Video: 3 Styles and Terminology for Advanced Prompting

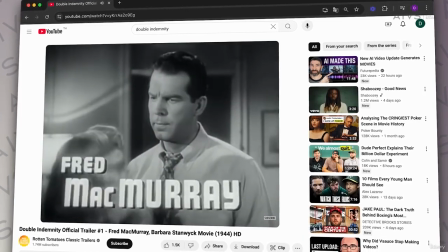[4:05]
Those kind of films really use this style, often gangster type movies.
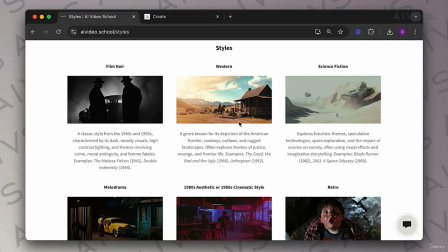[4:10]
Or the Western, we all know the Western frontier, often this more sepia kind of tone here, beige tone against blue skies,
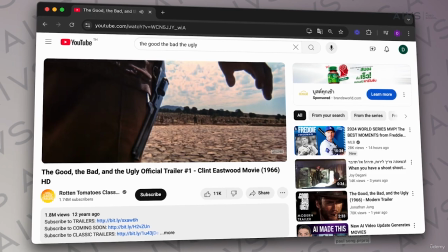[4:19]
often very wide angled shots using a wide lens to connote the vastness of the expanse of the West.
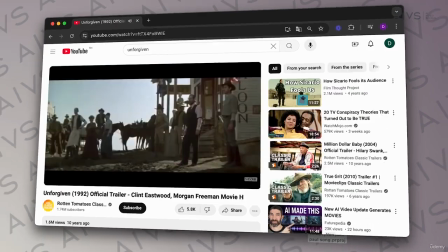[4:27]
And some good examples, The Good, the Bad, the Ugly, or Unforgiven. Moving on to science fiction.
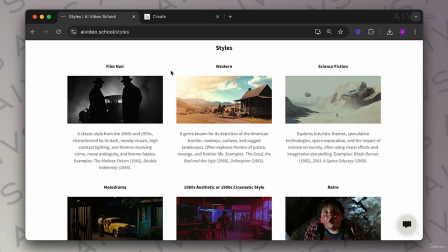[4:33]
Obviously, you could look at Blade Runner, which uses a few different styles in it, or Space Odyssey, Star Wars, etc. for this kind of sci-fi feel, which isn't just going to be in the style that we're looking for here,
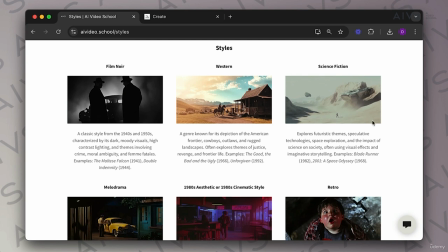[4:47]
maybe in color and things, but in the mise-en-scène, what's included in the shot and the feel that you have.
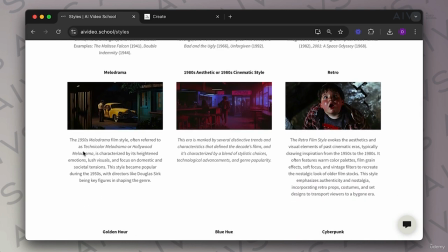[4:54]
Now, some other ones that aren't used as much that I'm a big fan of, melodrama. Now, melodrama was popular in the 1950s. It's this kind of bright color. You see we've got this turquoise punch here, yellow here, and in movies, Douglas Sirk was a big director for this.
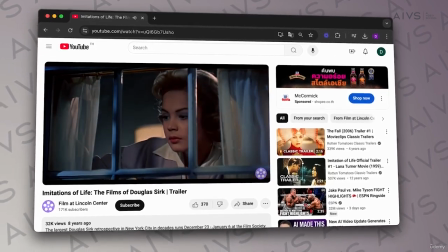[5:11]
Some of his movies really utilize that. You'll have one wall in one color and another in another color.
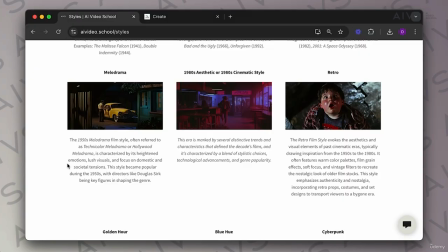[5:17]
Kind of in the birth of this, not long after color movies obviously became apparent and huge in Hollywood, really playing with the color and what this means with regards to connotations on shot and the way he's lighting characters and scenes.
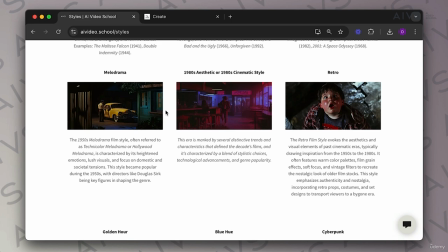[5:32]
Really, really nice style, and it really sets the tone for maybe 1950s that you want. Now, these two are linked. It's this 1980s aesthetic, which you may see again in films like Blade Runner,
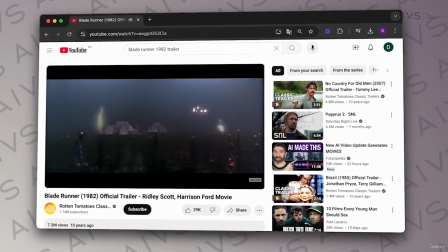[5:44]
but in lots of movies where we got these neon colors, 1980s feel.
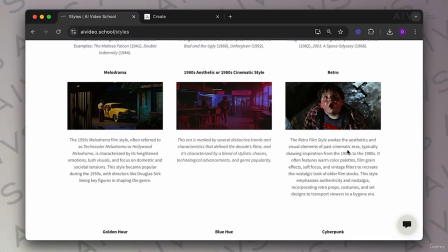[5:50]
And then over here we got retro, which is also 1980s, but could be anywhere from the 50s to 80s.
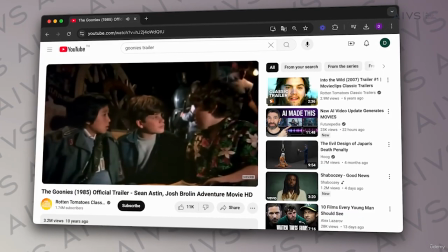[5:55]
This is kind of a Goonies style shot, and it just has that tone on screen, doesn't it?
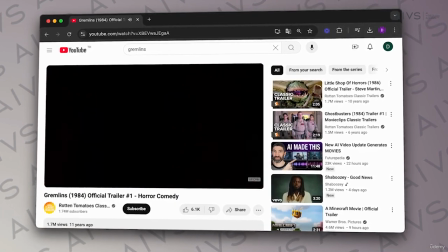[6:01]
You'll know from movies like The Goonies, or perhaps Gremlins,
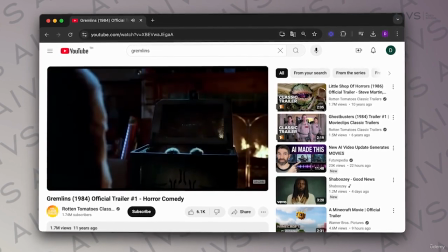[6:05]
or any of these kind of movies that have this kind of tone with this Technicolor that was used.
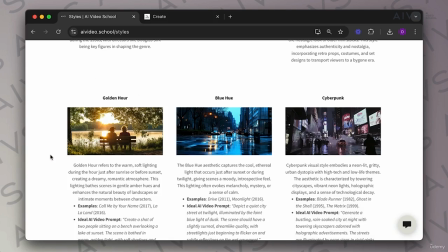[6:11]
There's some other things here. Golden hour, which is obviously what it says right here. We're getting that golden hue come across.
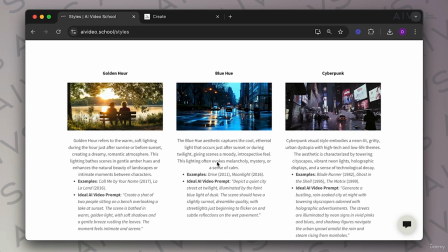[6:18]
Blue hue, which sometimes has more of a Terminator, a shot with a blue hue, for example,
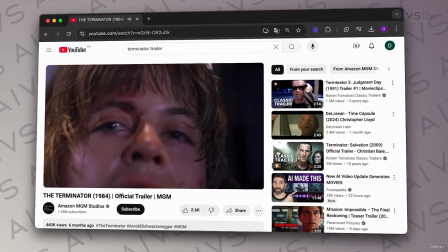[6:23]
quite a lot, which has a science fiction kind of feel to it, or fantasy quite often.
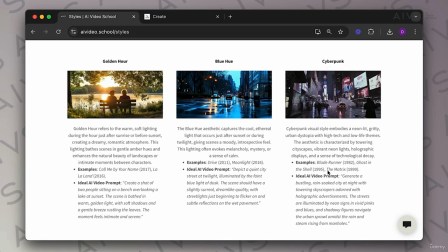[6:29]
Cyberpunk, that's that Blade Runner style. It says here, Ghost in a Shell. And even The Matrix used this in more modern times.
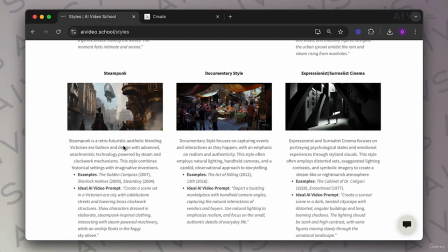[6:37]
And then there's things like steampunk, which is that mix, that fusion between futuristic and Victorian era.
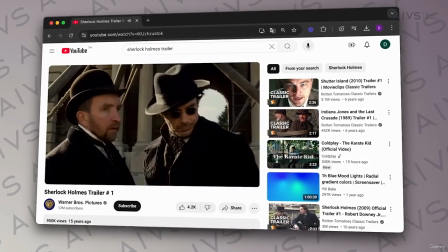[6:44]
You've probably seen, I'll put some examples on there. Sherlock Holmes used this, and Steamboy.
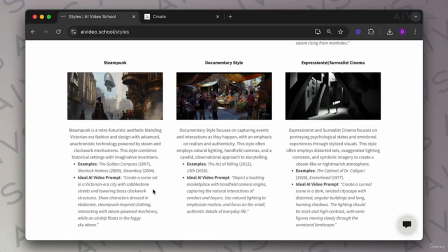[6:50]
Documentary style is realism, that kind of observational feel. If you were to ask this to be generated, you might get a lower image quality intentionally with some bright punchy colors,
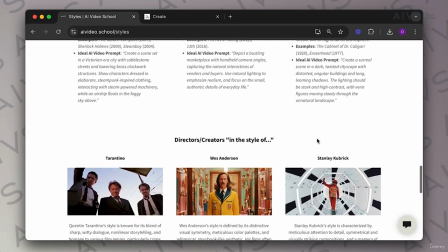[7:03]
an expressionist surrealist cinema. And then I'll finish up with some director styles here.
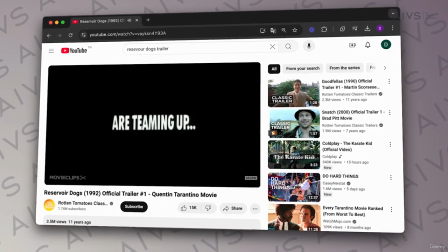[7:10]
Tarantino, big fan of these low angled shots, and he used some inspiration from Western as well as Asian cinema.
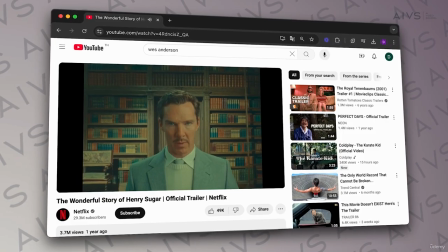[7:18]
Wes Anderson, that symmetrical, bright, punchy color, real Wes Anderson feel,
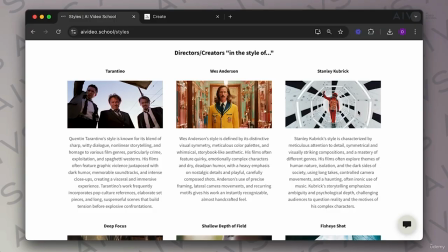[7:23]
which is also very similar to Stanley Kubrick, slightly different, but those psychological movies that he made.
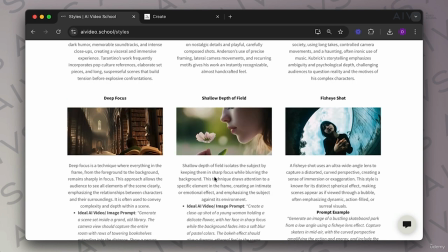[7:31]
Deep focus and shallow depth of field. Shallow depth of field we spoke about in the intro for this, where everything in the background is blurred. You might call it cinematic with your iPhone that you film with. Deep focus is the complete opposite, where everything is almost in focus.
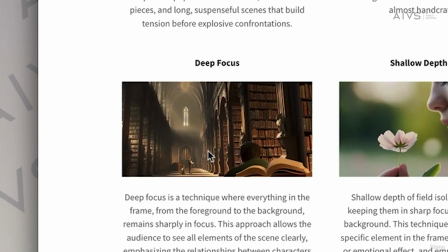[7:47]
This is in focus back here. It's not all the way here, but here and here. Everything is in focus.
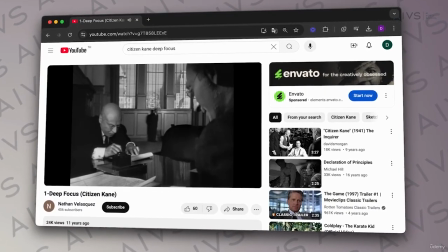[7:52]
Films like Citizen Kane, one of the first films to be trying to do this, keeping that really deep depth of field, that everything's in shot.
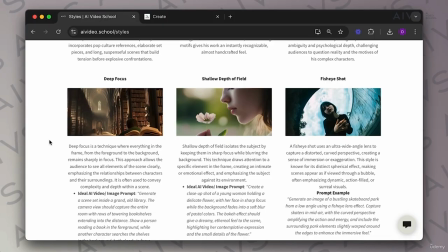[8:01]
It almost feels theatrical, where a viewer would have to be looking around the shot themselves. It's not dictated. Right here, you are dictated, look at this flower. You can't see anything else.